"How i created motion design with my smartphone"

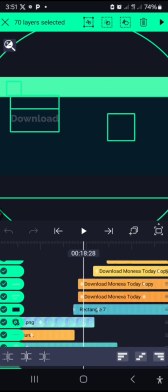8:10 Then moving on to the next slide,
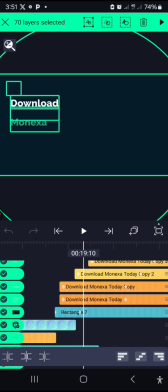8:14 that's which is our final slide, is the other text,
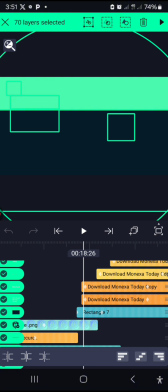8:21 introducing and giving out the call to action, so that when people at the end of the slide,
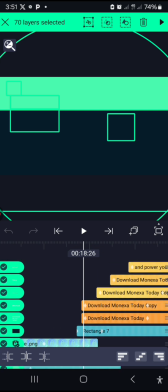8:29 is to make people to know okay, yes, you want to make them go to your to the Play Store to download your product, or to
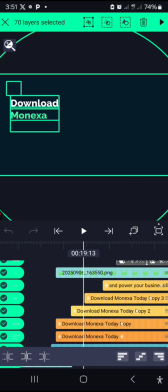8:46 go download it and use it and know how your product is. So download Monexa today,
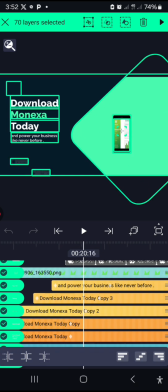8:54 and then power your business like never before. So from the right hand side, the full mock-up on how the sample is going to look like, slide first came in,
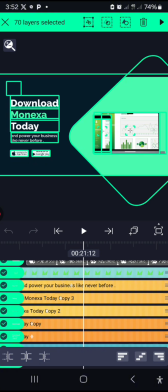9:10 and then the laptop version came in also, meaning you can use the app on both your phone and your laptop,
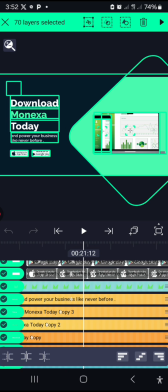9:20 so it can be used on both phones and laptop. And you can download the app on Play Store and then Apple Store.
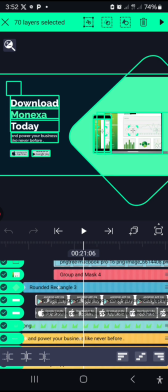9:28 So these are Play Store, Apple Store. So followed by
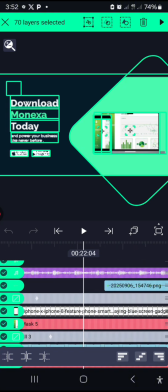9:38 similar effects, and then I begin logo.
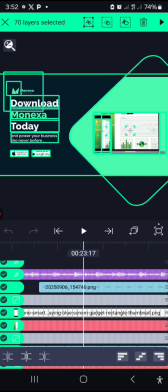9:42 I face in the logo so that you can see it, and you can when you also go and download it, you will see the logo again and you easily recognize it.
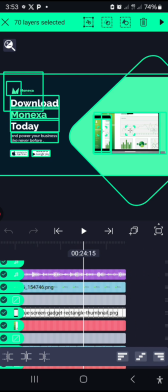9:51 So apart from all the visuals, I added the sound, and then
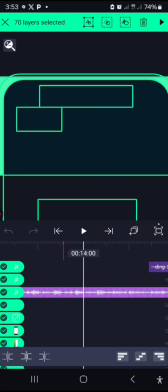10:00 the ring sound.
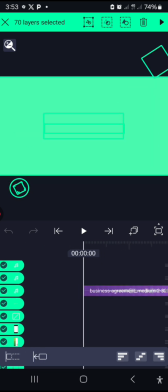10:06 Yeah, the ring sound. Let me remove this. Okay, now let's go.
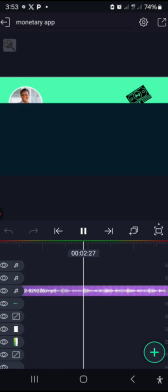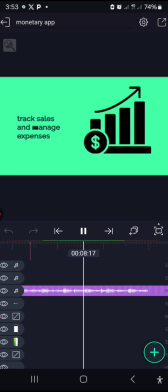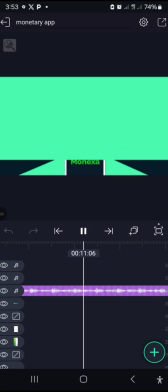10:24 Sound.
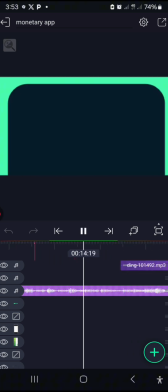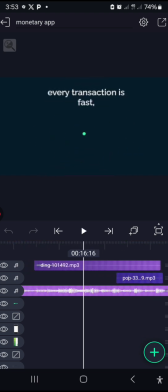10:32 This is the ring sound, the ding sound.
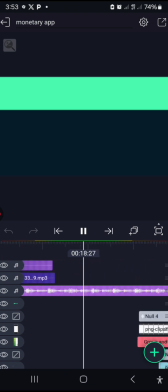10:38 Pop sound followed by the sound right here,
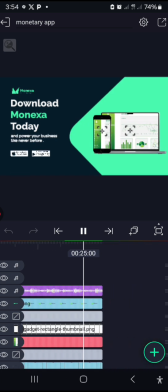10:43 and then that is how I created everything
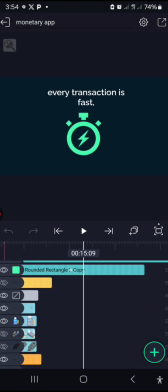10:50 from beginning to the end for each slide.
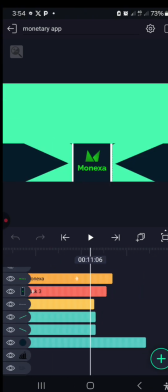10:57 Do well to like, follow, and I'll be dropping more soon.
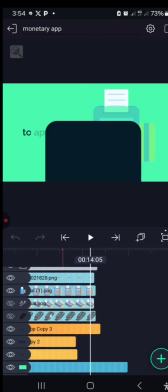11:02 Just want to drop my process. Thank you.